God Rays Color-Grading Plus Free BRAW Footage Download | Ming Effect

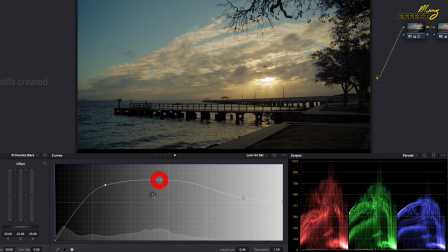So this allows for a bit more of an explosion of color there.
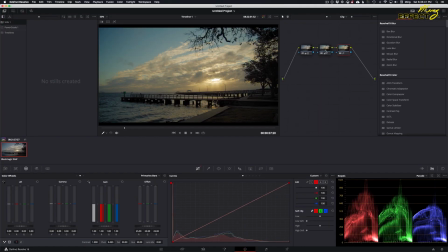And because in this one I played with the red, boosting the red just a tad more, and went from that to this. It's more golden. Now, this is not bad.
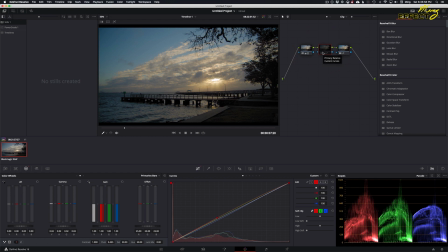I can certainly adjust things in here. It's a tad more blue than I'd like. But this kind of spreads that warmth across the entire scene. So that's why I would play with the individual channels there.
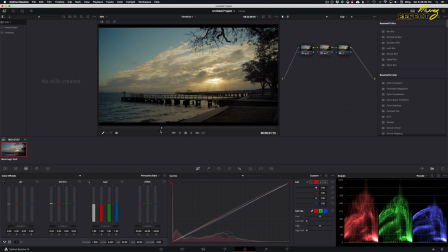I am liking how that is coming across. So you can see without this,
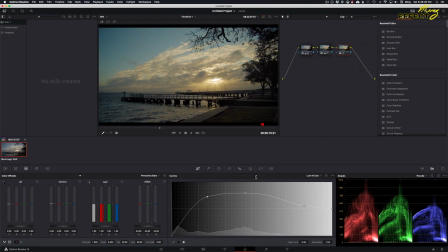the changing the luminance, we don't quite get the same luminance versus saturation. This helps create some variance. And
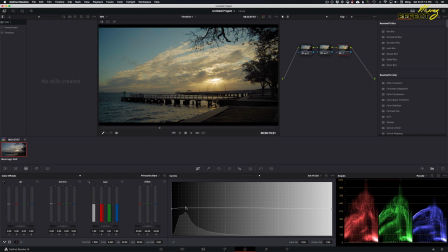we're going to increase in here just a tad more
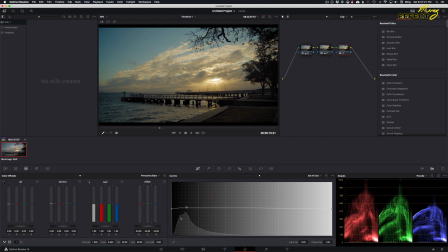saturation. You can see where that's peaking, so I'm peaking it a bit more. I can certainly kill it in the rest of the image here.
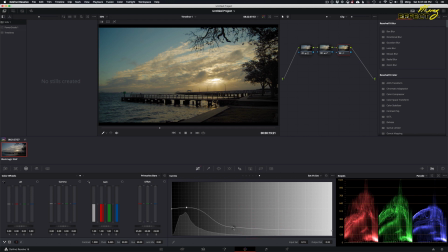Because there's basically the information in that part of the channel isn't really there. You'll see I cut into it and you'll see how that changes. That puts a little bit more brightness in there.
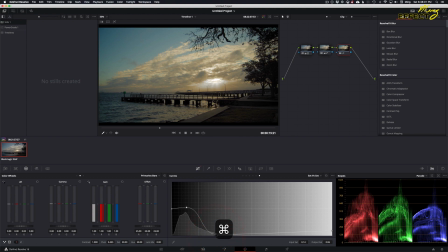That actually doesn't look bad. If I were going for something that made that stand out specifically as separate, I might cut into that a little bit.
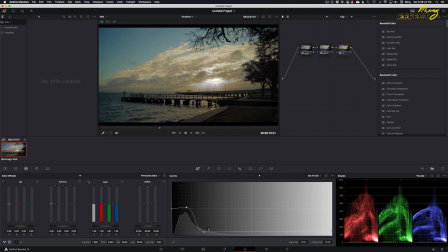I'm essentially making it just more white by desaturating it. So, but the goal was to warm it up a little bit.
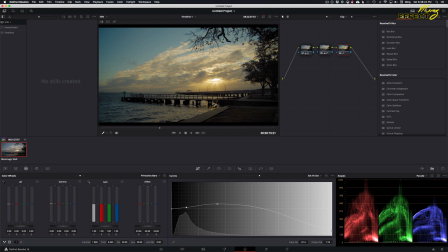I am liking that because what this does now is this golden starts coming in here a bit more. And a lot of this is just art.
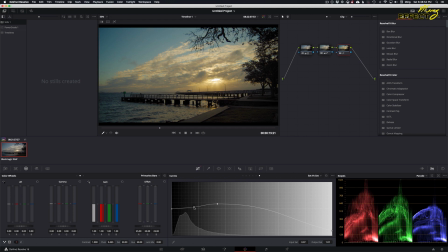A lot of this is just figuring out what it is you want highlighted and why.
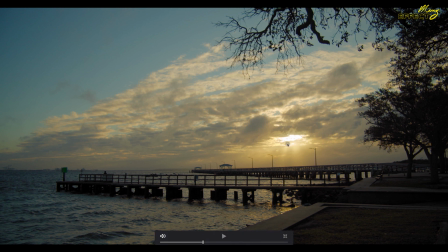Now, there's some clipping in there, and that's perfectly okay.
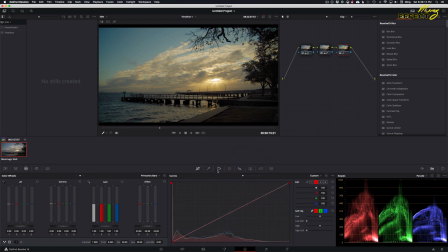Because seeing into that, you know, what's the thing? It's so bright you can't see into it, right? So I'm okay with that. And then what I'm going to do is I'm going to just increase the saturation overall.
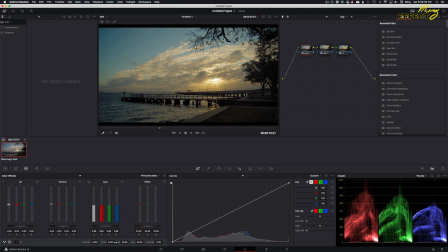So this is my main channel, and on the main channel I'll do the things like this. It's actually just really nice to look at.
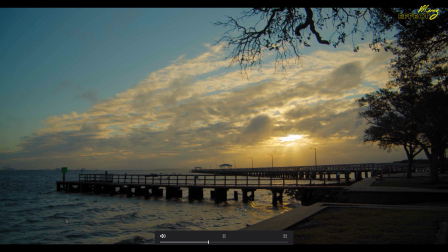I don't have a problem with that. That's really nice. Cool. Okay.
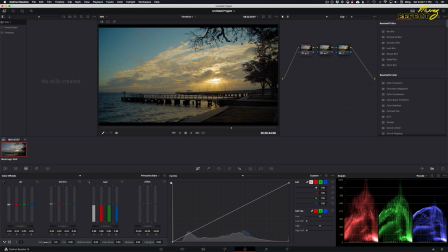Now I can play with, in general, I can go back here and take a look at, and see how I can make this more standard, or I can make it a bit more dramatic.